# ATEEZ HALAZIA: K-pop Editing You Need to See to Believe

Wow. Wow! Wow! Wow! That was a seemingly simple rotating transition with a match cut to a hand, which was nice. It was great. We love to see it as editors and filmmakers. But the thing that made that great was that it had a deeper meaning.
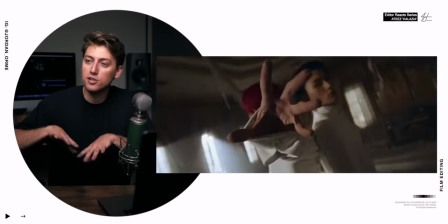281s
Remember, gravity has been turned off. And so, what would it be like if you literally turned the world inside out, and so things didn't fall down, instead they fell up?
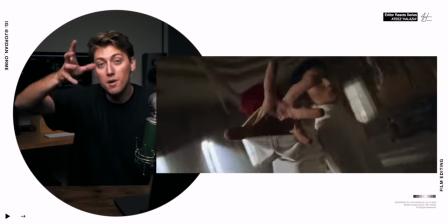290s
That's essentially what that transition is saying. It's saying, what if we literally spun the camera upside down and showed you a shot of rocks falling up. It's a perfect way to utilize filmmaking to start telling the story in a more visceral way.
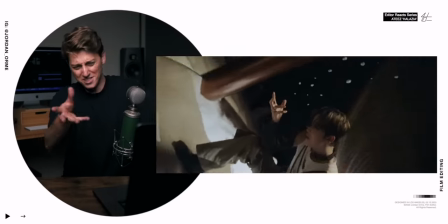306s
Oh, it's so good!
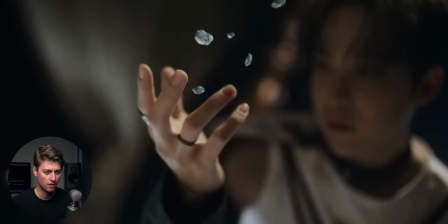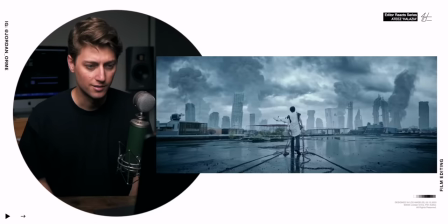314s
Dude, he's in like an hourglass. Maybe I miss- Miss-saw that, but...
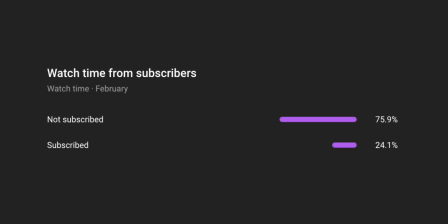323s
The reality is 75% of people watching this video right now are not subscribed. If you're with me on the mission of highlighting the editing and the storytelling behind some of our favorite music videos, I would love for you to join our community for free and subscribe.
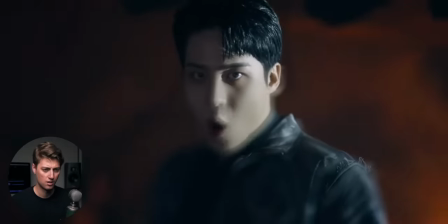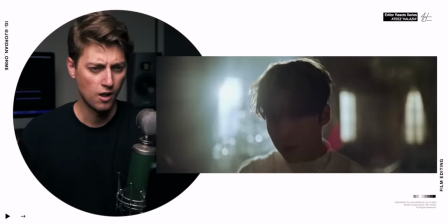Bro, do you hear that? That's the bell. That is the bell.
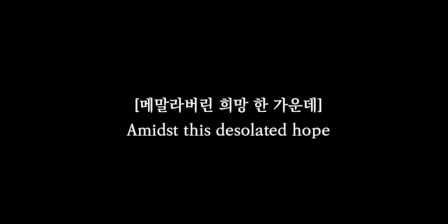353s
Back in the prologue, they said, amidst this desolated hope, the great sound of a bell resonated through the air. So it sounds like they actually took that little inspiration of a bell resonating through the air from the actual song.
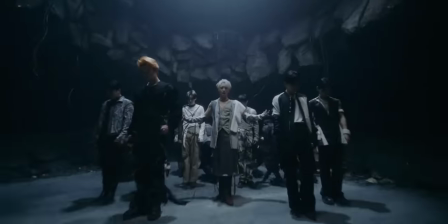367s
That is the sign of this eight-member rebellion, Which is maybe known as holozia. It's like a new era for ATEEZ This was a really interesting musical moment because it's building up.
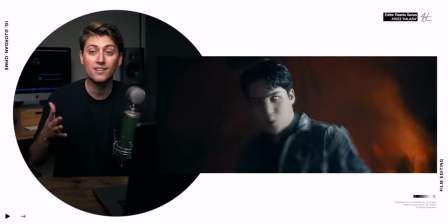378s
It's getting big and then there's a musical stop down right here With like a little flute and stuff this like musical moment really reminded me of Pirate King by ATEEZ where
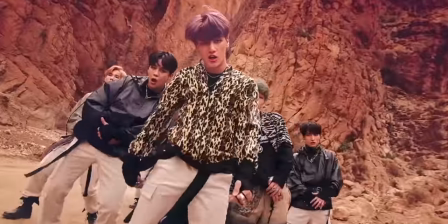389s
It kind of breaks down to nothing There's a little like whisper a little vocal thing and then it goes into that just
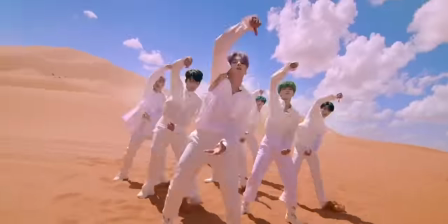396s
hard chorus with a ton of bass but instead of doing that they went into this instrumental
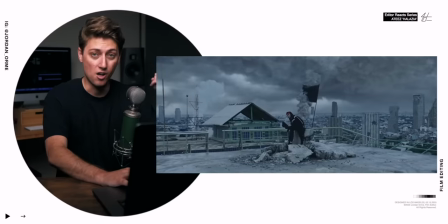401s
with the bell the bell which signals
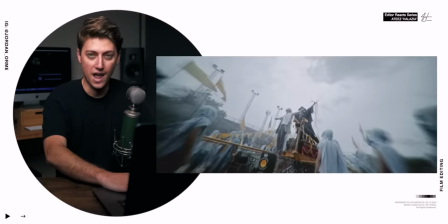407s
to people a new age a new rebellion and it's same with that
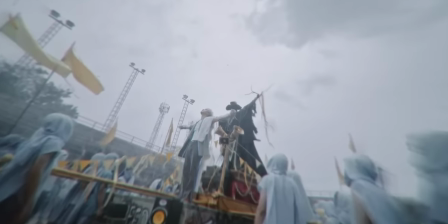413s
shot that shot is literally what it means it means i am now taking place of this scarecrow
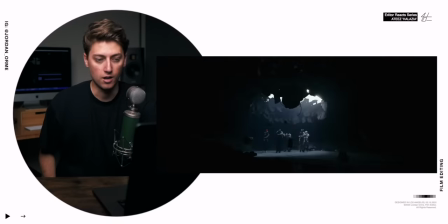418s
it's a new era now
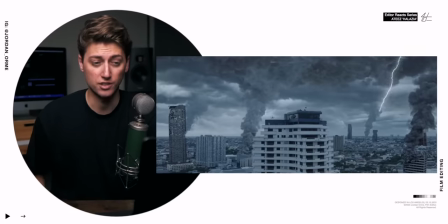426s
the spheres that are floating? Not really sure about that. That wide shot is epic.
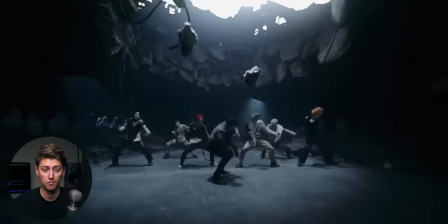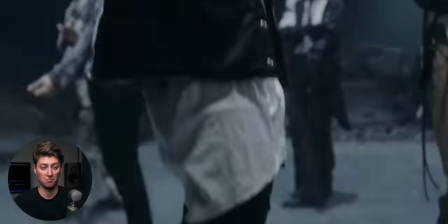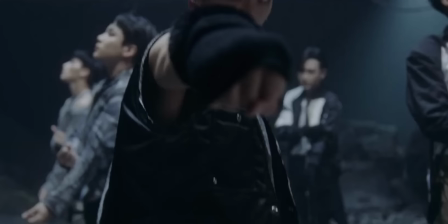444s
Let's go! So we have shot one with his fist here and then we cut to shot two where they followed his fist down and then did a tilt down into the next transition.
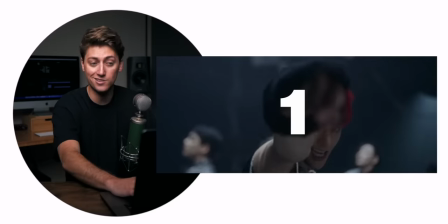452s
So it actually isn't two shots, it's three. Lots of times there's little tiny cuts in the middle of transitions to really just help make it smoother because sometimes it's hard to get it in two shots. But if you just match, cut, stitch a couple frames in there makes it so much better. Oh
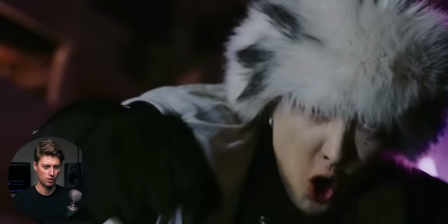my freaking gosh. Okay.
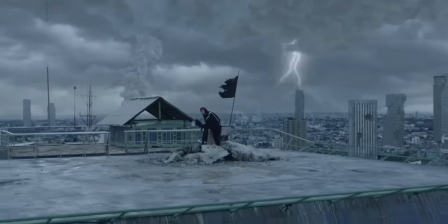482s
That really reminded me of when the drums picked up in the prologue and they just started jump cutting all over the place just to create energy.
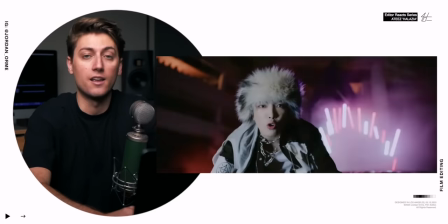488s
I don't even know if he was like hardly singing the lyrics here. It was just cut so much. Like he is, but there wasn't a shot that was up long enough for me to actually read his lips and figure out if what he's saying is right. They could have just jump cut a bunch of him just like going like this together to the beat of the rap and it would have like actually worked so well. That's kind of the secret with music video editing. Sometimes they're not always saying the words and if you just make something look cool enough, the audience will not care.
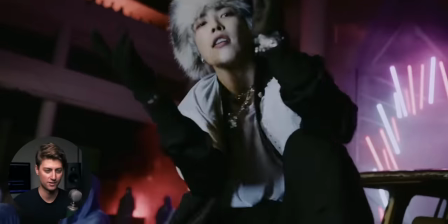522s
Just so much cutting. But it all matches the phrasing and the rhythm of his rap.
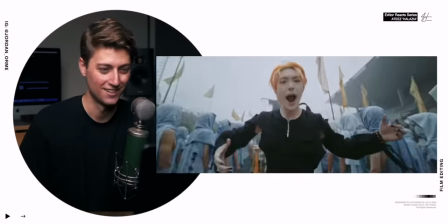531s
Boom, boom. Exactly the same technique.
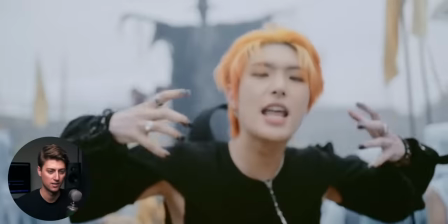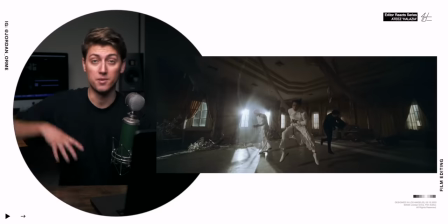543s
Woo! That was a nice cut because he went up like this, which made us tilt our eyes up.
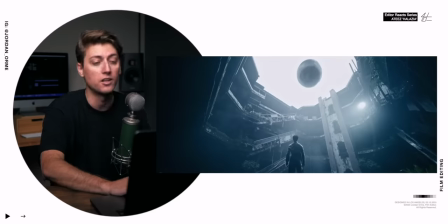551s
And then when we cut to this shot, our eyes are already in the top of the screen, looking at the ball, which is the object, and then we come back down to the subject. So that was a great usage of point of interest cutting, directing our eyes towards the top of the screen. Woo! Oh yeah, that's nice. That's really nice.
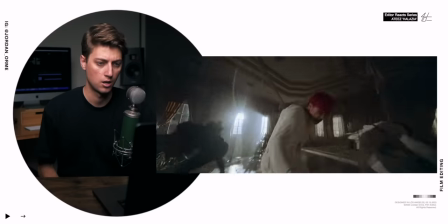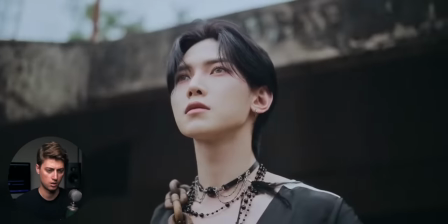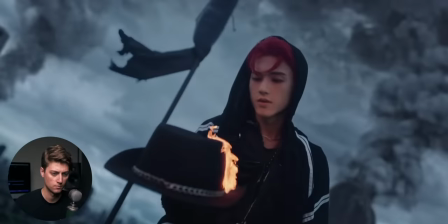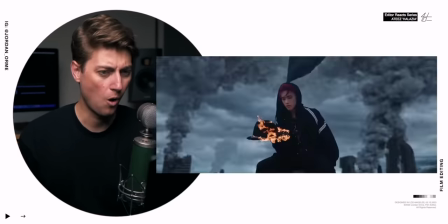Did you see those freaking speed ramps? That's the rhythm of it. That's how it feels.
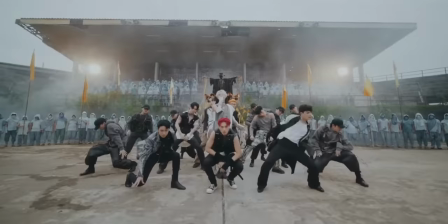599s
It seems weird that I'm just like dancing and beatboxing at the same time, but that's how you really understand the flow and the feel of a song and how you should visually represent it. That's why dancers make such good video editors. So if you're a dancer out there, you should try video editing.
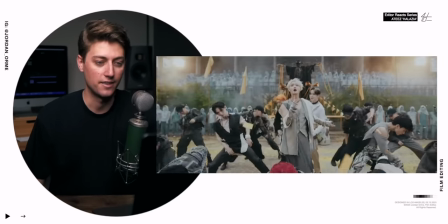614s
I love speed ramping dancing and they did it again right there. Oh my gosh
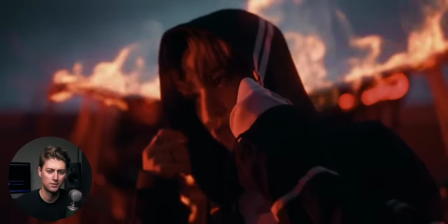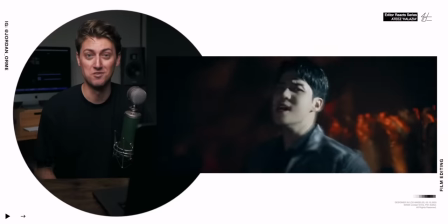626s
His face, he was like so intense
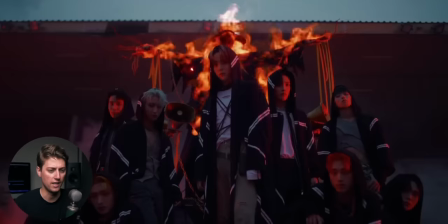632s
Oh, so they lit that thing on fire
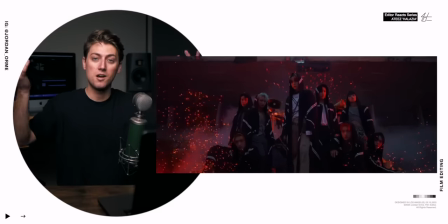637s
The way that it fell right on the beat and the sparks flew up Matched the music so well Great job,
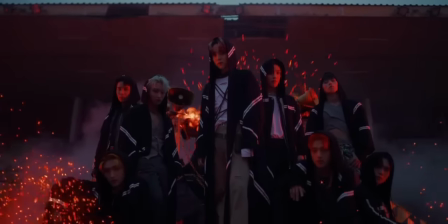644s
director And even the detail of the sparks flying up fast And then speed ramping to slow Feels so nice Watch the sparks
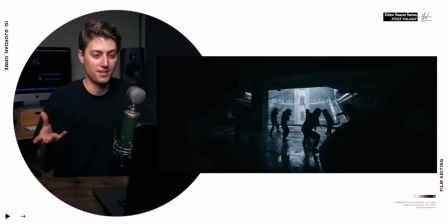653s
It's like, boom It just really emulates how sparks kind of move actually in real life
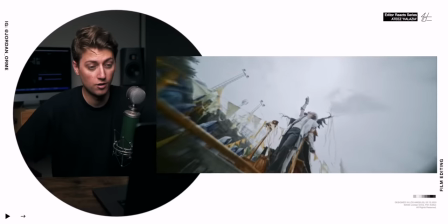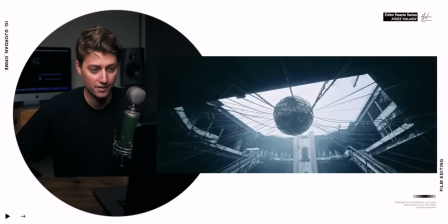665s
So it looks like now there's a movement They're trying to fight back against whatever it is. They're trying to bring gravity down They're trying to get their feelings back. I'm getting really wrapped up into the story here.
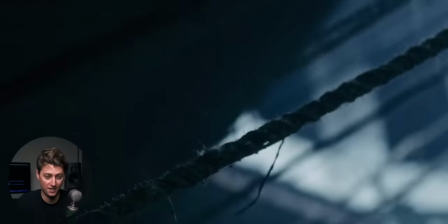677s
It's good.
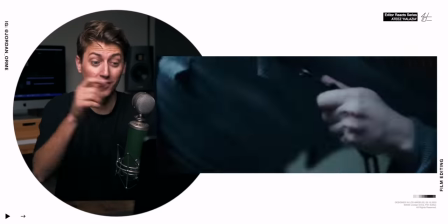682s I Want to feel oh
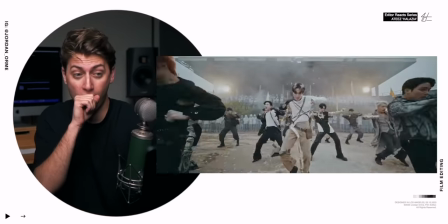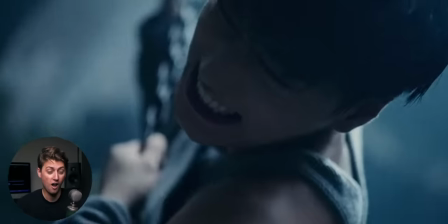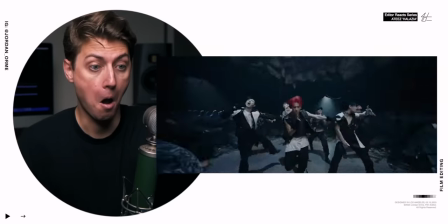My gosh, this is the turning point in the story right here.
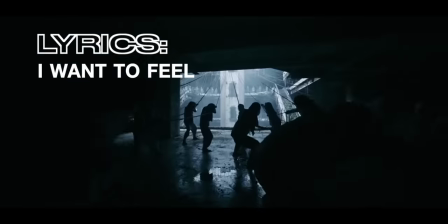705s
This lyric says I want to feel I want to feel the emotions have been turned off for so long.
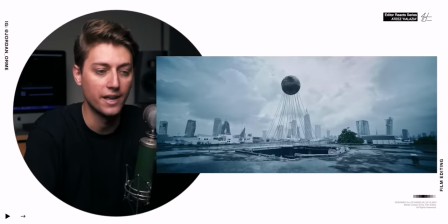710s
I hate it I want to feel and that is the turning point when they start bringing this ball down There's something fishy going on and we're gonna discover it at the end.
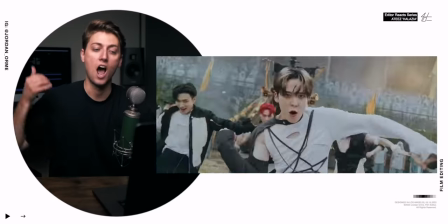718s
This is the moment where the people are fighting back I want to feel the delight hola Zia so they do a freaking dance break in rebellion from Like imagine you're in charge of an evil regime And then you just like look in the town square and there are these people just literally having
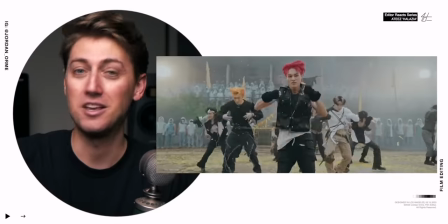736s
a confetti party dance break because they're angry at you Now that would be a sight
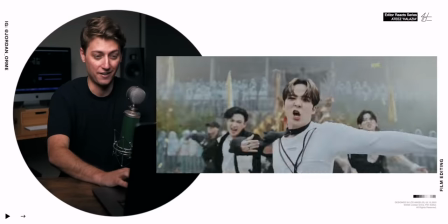743s
Honestly, it's terrifying though. I would be scared if someone was dancing like that at me.